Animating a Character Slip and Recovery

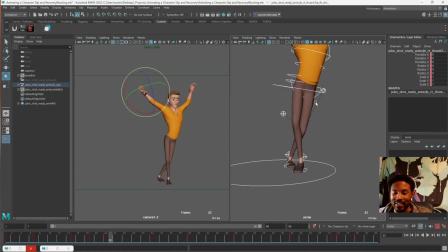[12:11]
So I wanted to get a pose like this that I thought would be silly and fun.
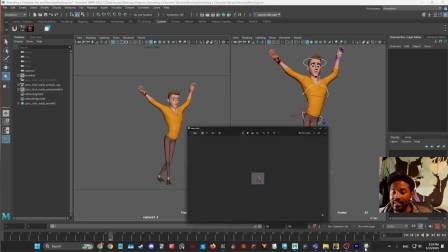[12:16]
Again, looking at
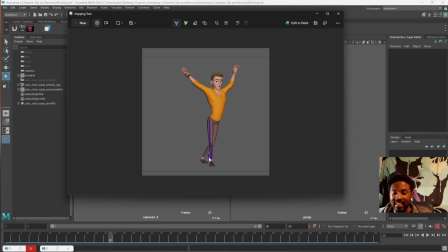[12:21]
our posing, I'm looking at where these feet are planted, this negative space around here, even like closing off, making sure there's no negative space here, like keeping this one big shape as well, thinking of stuff like that, along with, you know, line of action and stuff,
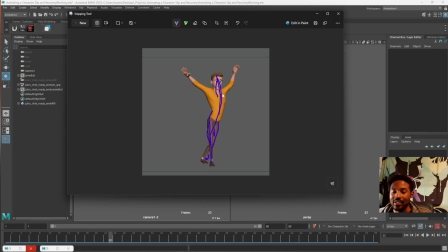[12:40]
popping this chest out to try to look just to really, honestly, for this, it was just to make it look silly, kind of like it's some sort of dancing position, like he just trying to stay balanced for the most part. Just this really exaggerated, like, I'm trying to balance pose, right?
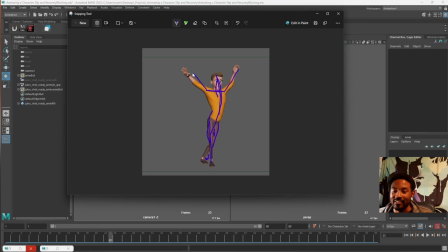[12:59]
And getting these arms up and out.
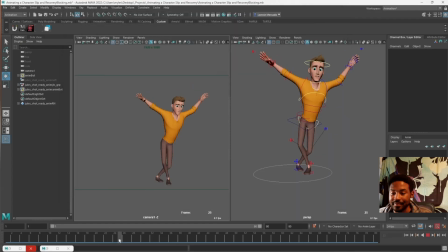Then getting this down pose. It's not perfect or anything by any means, but definitely wanted to get that feeling of, okay, he's down here.
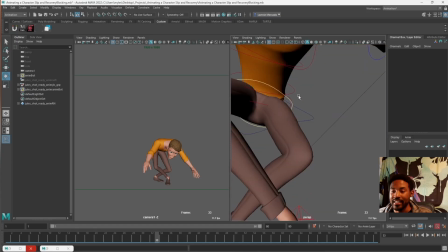[13:15]
He's going to try to compose himself here. He's going to start getting a little bit more happy here. More like, I got this now. He's less worried, and he's about to transition into his I'm composed look.
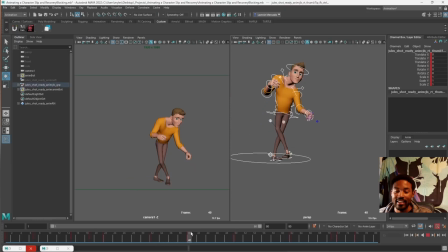[13:29]
So then getting more and more confident.
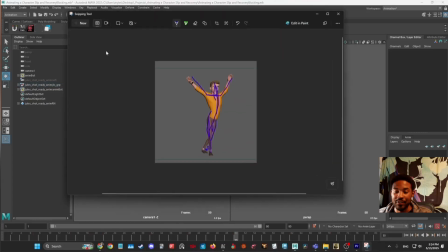[13:33]
Then in this pose, just making sure that this feels like he has regained control.
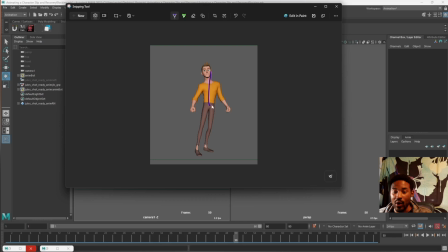[13:40]
So he has most of his weight over this leg here. As he puts this leg out to step forward, he's in complete control, where he gets to put his weight over his weight-bearing leg finally, stick his other leg out and make a good confident step.
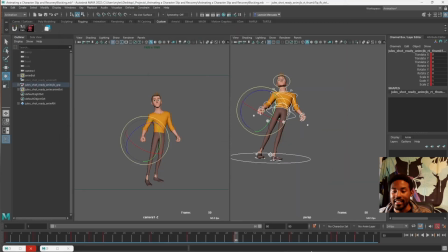[13:59]
And then getting this next pose in,
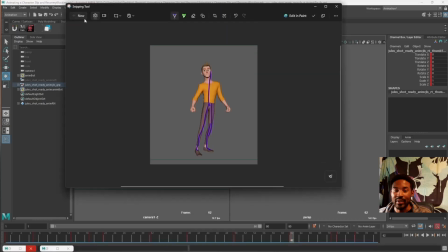[14:02]
where it feels like now he has completely regained control. I wanted to get that feeling that it looked like his chest was now leading that movement now,
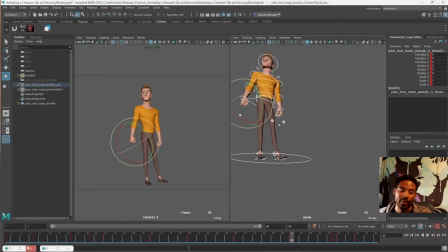[14:15]
after the whole animation of his, you know, his legs and then his cog like leading his chest. His chest is like falling behind his chest and his head. Now he's regained control and he gets to kind of step forward with his chest.
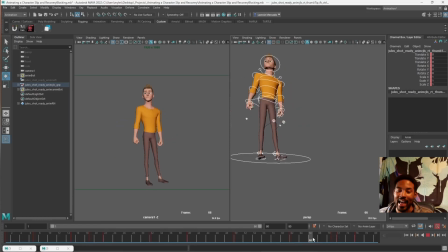[14:30]
That was the kind of idea there with this. And then just going back and looping it back into our animation, into our starting pose, that is. So again, you know, played in, you know, just played through. It's not really about that, you know, but at this stage, really focusing on that posing,
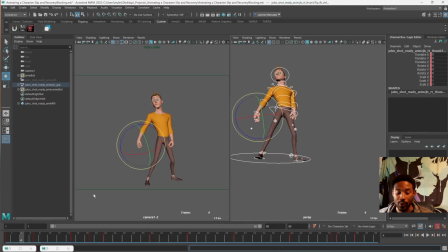[14:50]
getting those storytelling beats in. Remember I said at the beginning I wanted him to go from confident to surprised and scared to confident again. So that's what I tried to get in my animation. He's confident, then he slips, surprised, worried,
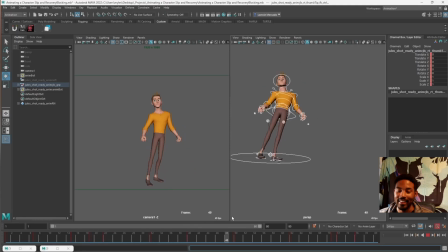[15:11]
then he gets confident, and then he gets up, stands. And I think this is very clear when you kind of go through the keys. It's this character slipping and regaining his composure. And that was the point of the blocking.
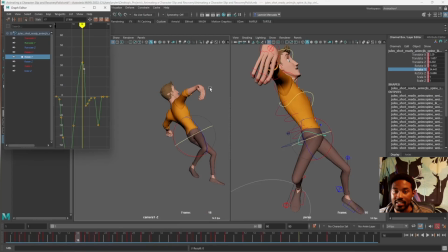[15:30]
Now that moves us to our next stage, which is, this is polish.
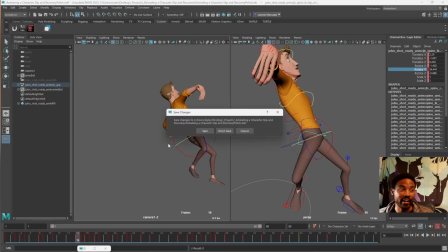[15:38]
Let's open up our splining, our breakdowns rather, because our breakdown stage is the point where we,
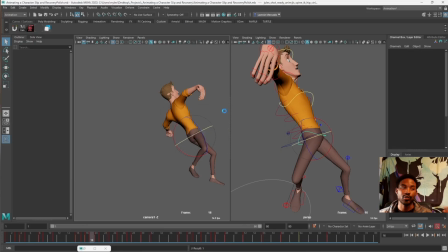[15:46]
you know, in that previous step, it looked really floaty when you press play. There's not really any weight or timing to it, just those key storytelling poses. So in the breakdown, you could see that it's still not going to be perfect, but after this loads and you could see it in real
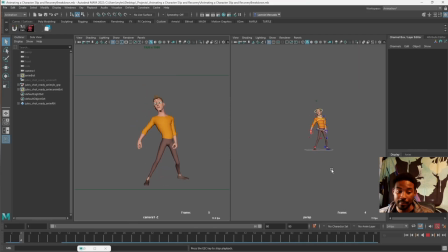[16:06]
time, you'll notice how the movement is feeling a lot more believable. A lot of the overlap and stuff that we need isn't there yet, but more of the timing and those general breakdowns have made it into the animation.
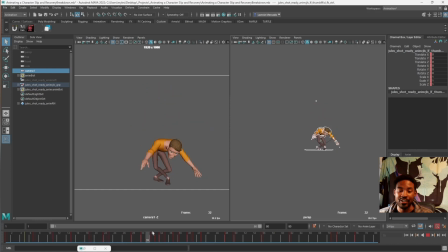[16:21]
Places like, especially when he crouches down here, I've added in more ease and even more frames here and there to make it feel like he really has to spend time down there to recover. It wasn't like that in our blocking pass.
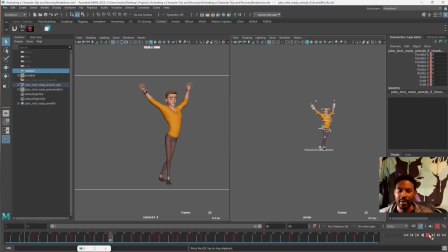[16:36]
Everything happens fairly instantly because we only have the pose information and Maya's doing the rest, so of course it's going to make it look like a robot. Things like really getting these foot contacts in now, like,
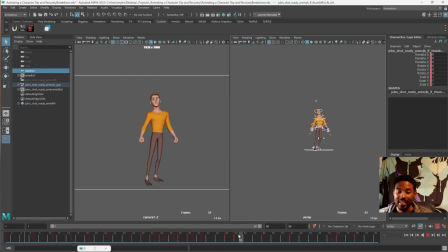[16:52]
so we have more posing of him getting his leg up and then going to the floor, and then after his leg hits the floor, him leaning forward, you know, getting stuff like that, where things are going to be held,
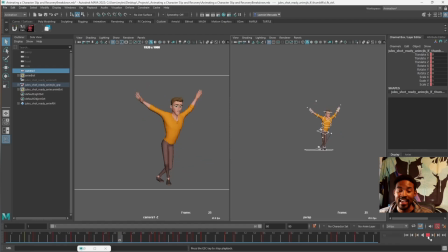[17:06]
where things are going to be eased, getting that kind of timing in so you get a little bit more of that animation. Kind of refining this arm because I knew I wanted this arm swinging as well. That is right
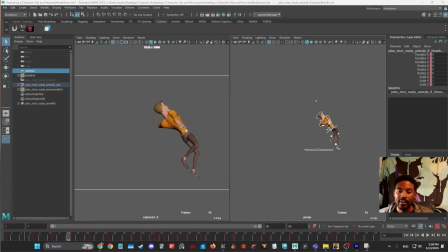[17:26]
here. This arm, I knew I wanted to start getting this arm moving, and it's not perfect, but I do refine that a little bit more, the path of it a little bit, when it's slow a little bit more.
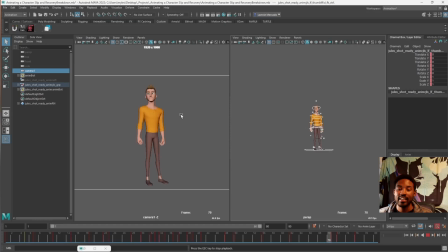[17:42]
Again, it's not perfect at this stage, but now when you play it in motion, it feels a little bit more like more intentional, you know, putting a little bit more information in, getting more of a feel for how I'm going to polish this and what my final is going to look like.
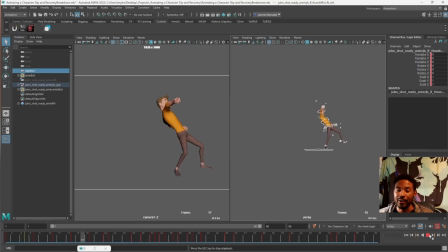[18:00]
So that's the breakdown step, like kind of putting in a little bit more of the timing, the spacing, and locking things like contacts down a little bit more, is what I did in my breakdown. So then that brings us to our last stage, which is polish.
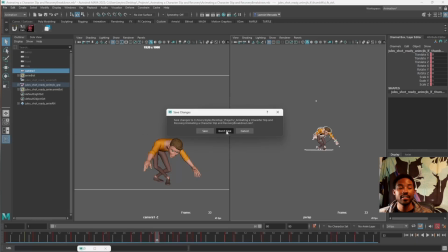[18:18]
So now we will open back up that polish, and polish is where we really lock everything down. Up until this point, I've been kind of keeping things light so they don't look that perfect or anything like that.
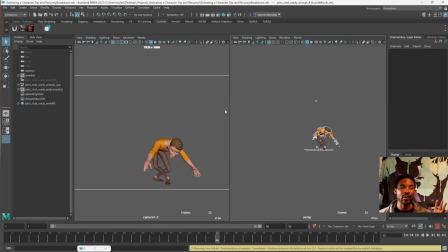[18:34]
I'm really trying to wait till most things are the way I want them,
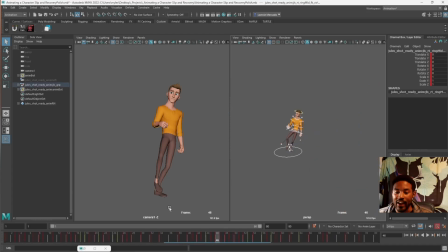[18:38]
because in polish, that's where I go crazy and I start adding things to different frames on different parts. So you can see when I highlight everything, you can see there's a key like everywhere, right? I'm really now starting to push things.
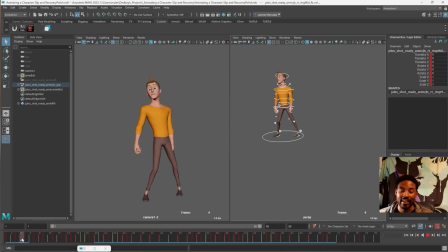[18:53]
Like for example, at the start, I'm really pushing like how his foot is leading this movement. Then he goes out, then his cog follows along. I start like adding smears and stuff to the hands at the quick spaces.
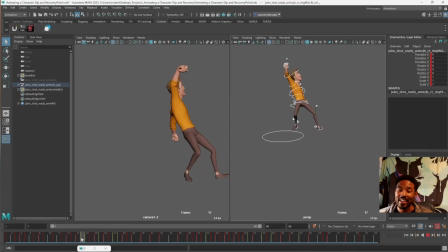[19:11]
I knew I wanted that arm rotating around to try to catch himself, catch his weight. Pushing things like
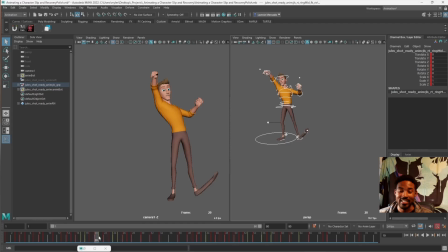[19:22]
holding this pose here where he's up in the air, and then using a smear to like pop his pose back into place. Like he really like swung his leg to catch his weight, kind of like pulling from my reference of all these
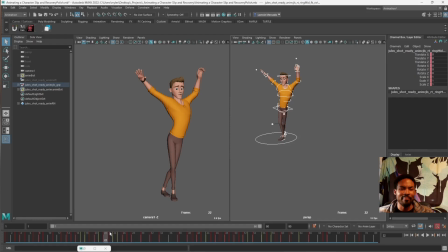[19:39]
people who are trying to catch themselves by bringing their leg back around and catching themselves, but they fail. Well, I'm taking that information and saying, okay, but when this guy swings his leg, it's going to be really, really fast, and it's going to snap into place into this nice little balanced, not balanced,
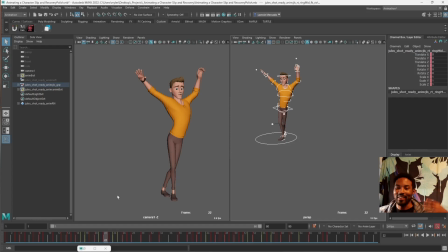[19:57]
but this pose where it's like it's clearly unbalanced, but he's trying his best to make it be balanced, you know what I mean? So anyway, just using my reference, that stuff that I learned to try to like inform how this works. I'm like holding this pose even more than I did.
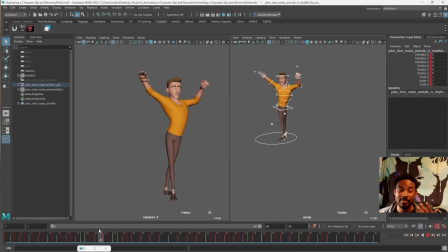[20:14]
Like I held it a little bit more in my spline breakdown, that is. But then now here at this point, I'm holding it even longer to really sell this pose. I like this one, so I wanted to hold it longer.